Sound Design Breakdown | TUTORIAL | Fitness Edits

What's up guys, Carlos here, aka Lobo Films, and today I'm going to do a quick breakdown on the sound design I did for this clip right here. So all the sounds that I used for that clip are from my sound pack, Sounds of the Den, and yeah, I'm just going to do a quick breakdown, show you how I did it, show you how I layered all the sounds, and for those of you that are on the fence about buying the pack or not, maybe you'll get a little more insight of like what you can do with these sounds.
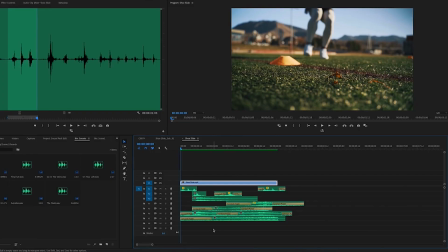0:28 So let's get started. Okay, so let me play this clip real quick one time with all the sounds so you can hear them. Dope. So now I'm going to go through and kind of break down each layer one by one. So let's start with the top layer, and I'm going to play this one so you can hear it really quick.
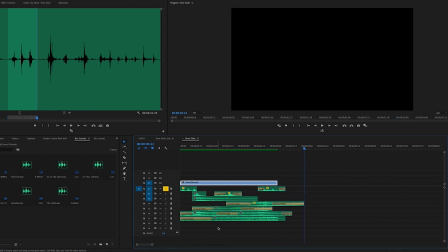0:49 Nothing special.
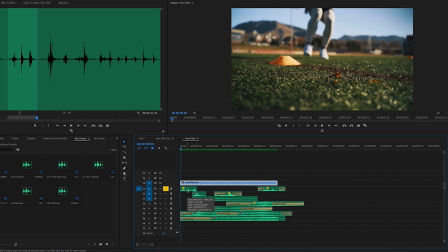0:51 So this first sound that I used is actually called Suicides, and if you look right here on the left side, this was actually the part that I used, but I ended up speeding it up because if I had it at a normal pace,
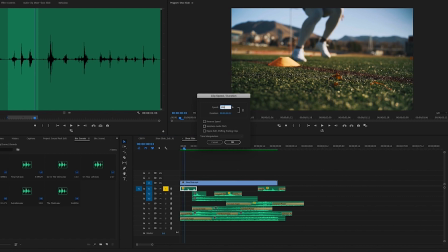1:07 it wasn't matching up with his footsteps. So let me put it at 100 so you can see, and I'll play that really quick.
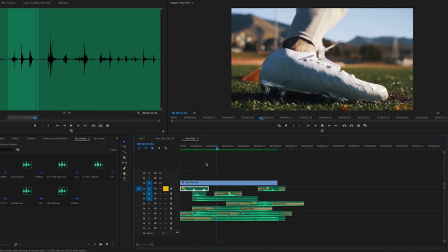1:15 It's way off,
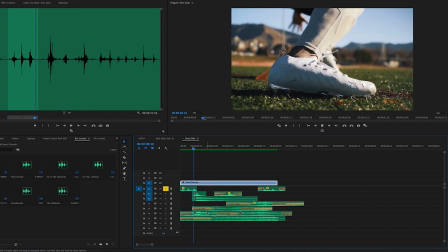1:17 so I made sure to speed it up and kind of like just try to go through and match each footstep as it was coming in.
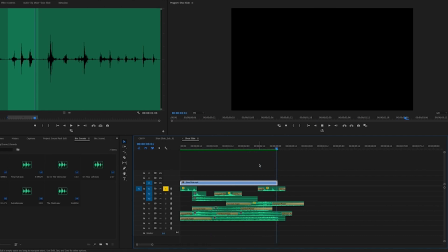1:26 And then same thing for it coming out once he's like sprinting away. For that one, you'll notice also I sped it up as well.
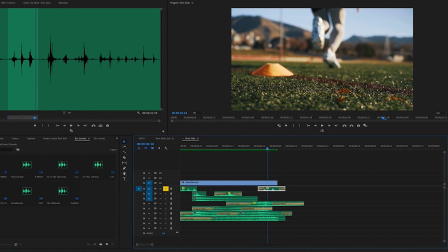1:34 The cool thing about these sounds is like there's like, if you play the whole thing through, there's a whole bunch of different types of variations for the running, or like even the suicides of cutting side to side. And it's really flexible for you to just kind of like choose an in point, choose an out point,
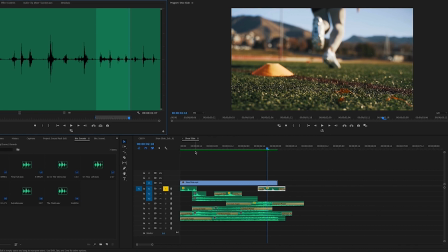1:50 and then drag that specific area to where you want it to be. Moving on, let's go to the second layer and I'll just play that by itself.
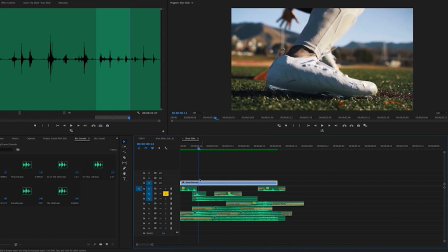1:59 And that's also all from Suicides too, so it's just different moments like this part, and then as he was taking off I played this part. So let me play layer 1 and 2 together now.
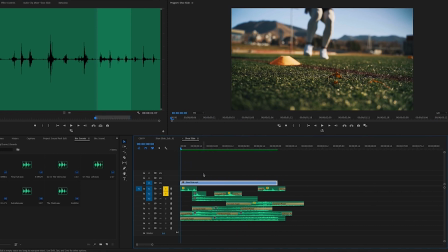2:16 Still, when you watch it and you just hear those sounds, it does not look realistic or believable at all. But once you layer these with a whole bunch of other things and more sounds, it's like kind of meshes everything together and it really starts to come together nicely. So let's move on to layer 3 now. I'll play that one by itself.
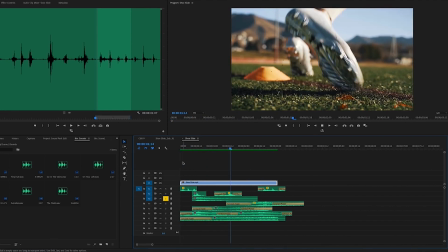2:39 One more time. And this sound is Avada Kedavra,
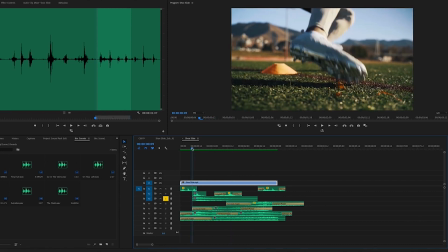2:45 and that one is more so just to emphasize that like first step and like going into the slow motion shot. So now when we play these first 3 rows together, this is what it sounds like.
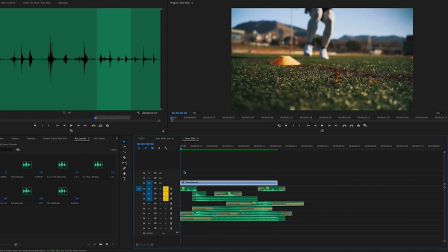3:00 Now it's sounding a little better, it's coming together nicely. Layer 4.
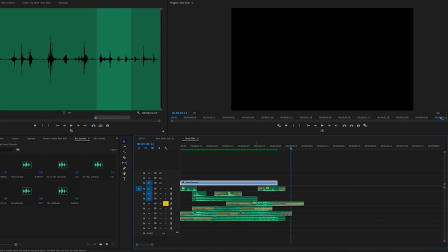3:10 And this one is On Your Left.
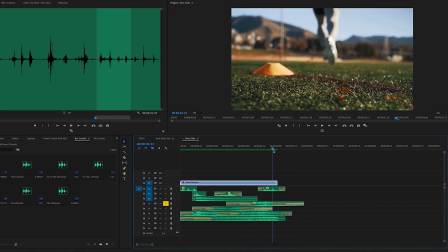3:12 That's the name of the sound. And it's a whoosh that's just kind of like showing that we're getting out of that slow motion and back into real time. So let me play these top ones all together now.
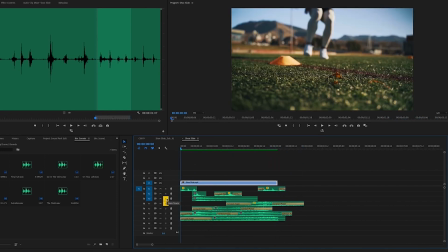3:29 Dope. Alright, we'll go down to layer 5 and play that one by itself.
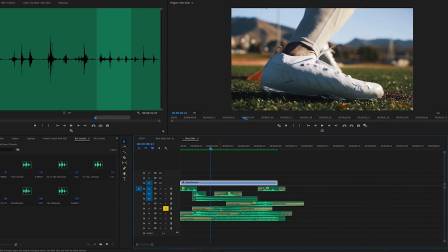3:38 And this sound is called Ice and Veins. I like to use it for a lot of different things. Sometimes like if I'm doing a transition and it's like a recent shoot that I did, it was a transition like going through the wall,
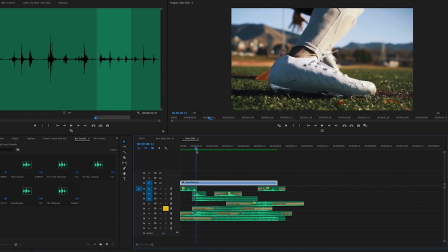3:53 or like meshing 2 different wall shots together, and I just kind of use that as a concrete type of sound. I mean, you can really get creative with it and use it however you want.
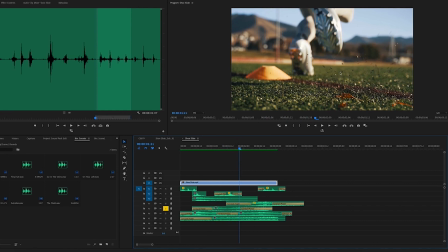4:02 In this case, I'm using it to almost be like the little flakes of the rubber from the turf coming up and him stepping into it.
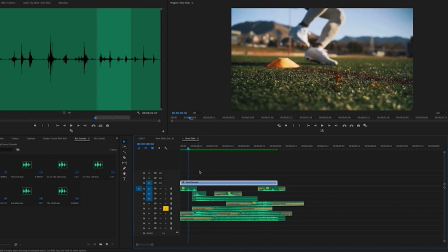4:11 When you listen to it by itself, it doesn't do anything, like it just looks horrible. But once you add all these layers to it, it kind of just adds that extra little feel to it. So let me play that.
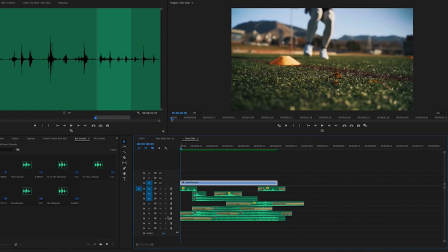4:27 So moving on, layer 6, let me single that one out and playing it. That's probably like one of my favorite sounds, more so like a signature sound that you guys have heard in a lot of my videos. I'll play it one more time.
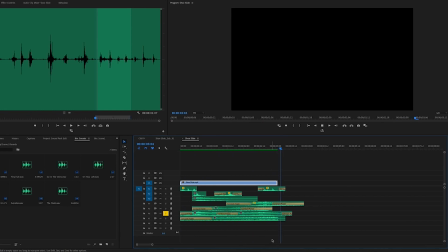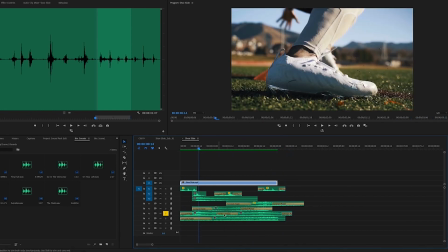4:51 So this one is Quicksilver, and then I also used the Flash. The reason why I mixed these 2 different ones together is because I kind of liked the fast ticking at the very end of the flash, and I like the like heavy like going into that first slow motion part from Quicksilver.
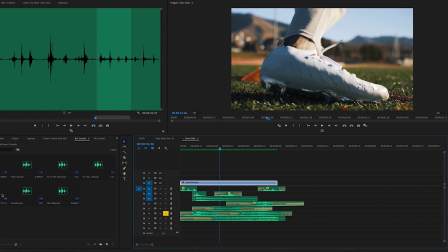5:09 So let me pull up Quicksilver really quick, and if you see it, it's kind of a long sound effect,
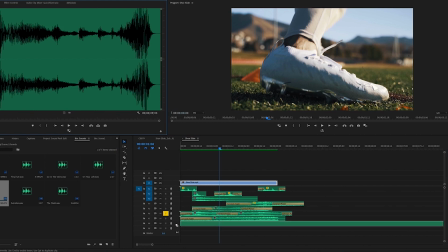5:15 and I feel like some people that might not know exactly sound design might think like, oh man, I have to use this whole entire sound, and that's not the case whatsoever. You can really customize it however you want.
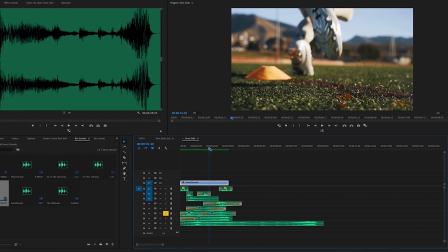5:28 You just have to finesse it a little bit.
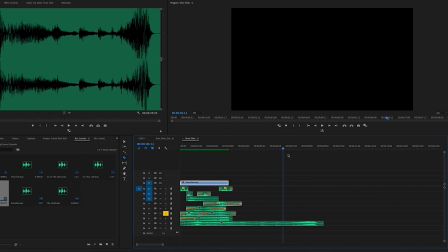5:29 So like we could cut right here, and then say we just wanted to go back into like the faster motion right here. We can delete this whole part, bring it in,
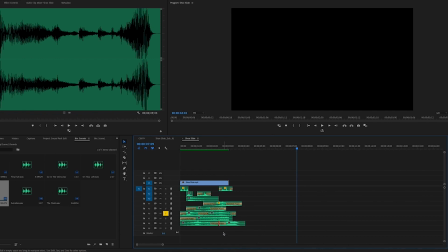5:43 and then you start using something like constant power that's gonna like fade one out and fade the other in, and you can mess with this and kind of stretch it out however you want. I'll show you how this, like what this sounds like.
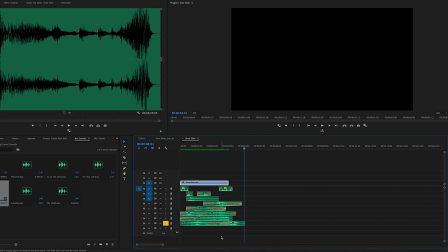6:01 So it like meshes it together nicely, and you can really customize the length of how long you want your slow motion shot to be however you want,
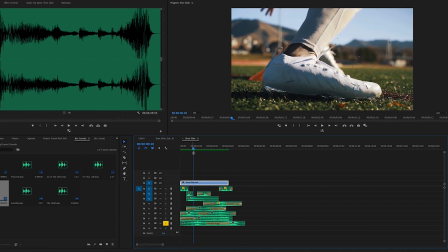6:09 just by doing something simple like that. In this case, like this whole beginning part we really don't need, so I'll kind of like cut that out, and then kind of bring this in, and we want this to kick in like right when he's coming. So like, let me see.
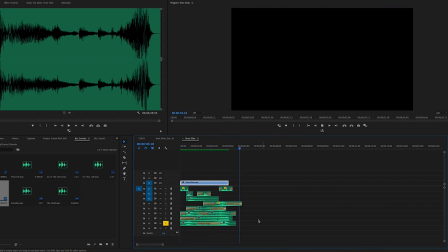6:33 Perfect.
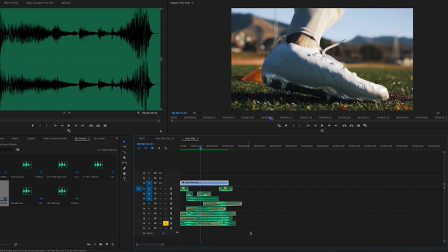6:35 So that's just an example of like how I like to sometimes cut things down and then cover it up and like fade things in and out together. So let's move on to our last layer, layer 7. This sound is final set, so it's a riser,
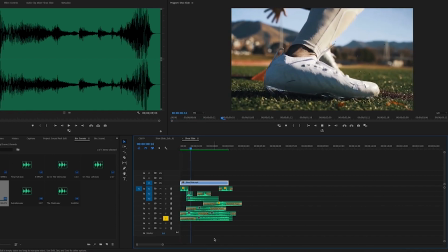6:54 and I have it playing the whole time, kind of like as a consistent sound in the background.
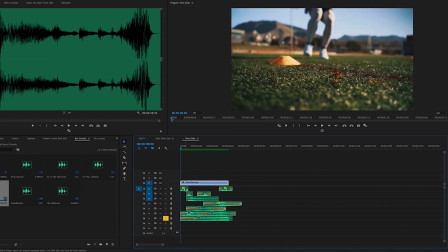6:59 When you have something that's really consistent in the background the whole time, and then you have little other parts like these that are all kind of like scattered about, it kind of like brings it all together once you have something that's consistent back there going,
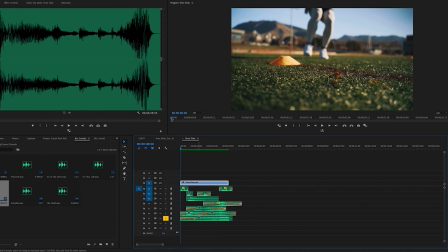7:13 and then all these other layers just kind of like mesh together nicely. So let's play everything all together now one more time.
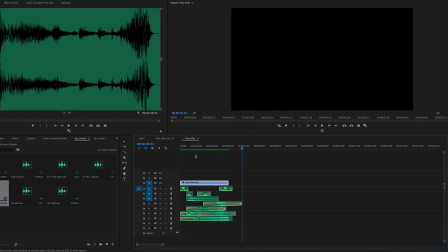7:25 And that's pretty much how I pieced together the sound for this.
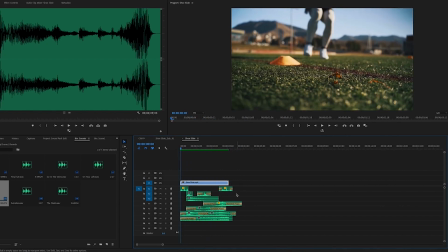7:28 When I was editing it probably took me like 10 minutes to do, and that's how most of the sound design for all the stuff I do goes. It's just a matter of playing with things, playing with the speed.
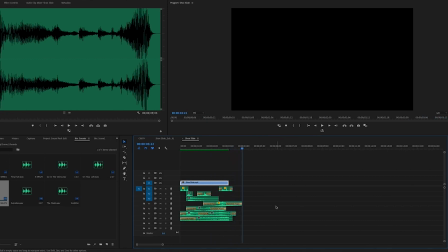7:43 You can play with the pitch of sounds and like really tailor it to be however you want.
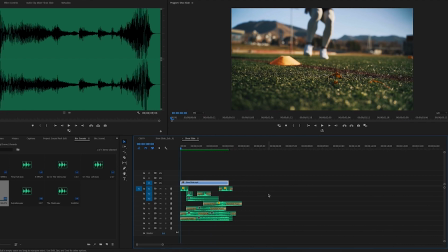7:48 So hopefully this helps you guys out a little bit. Hopefully you enjoy it, and if you haven't bought the sound pack yet, go for it, man. It's dope, trust me.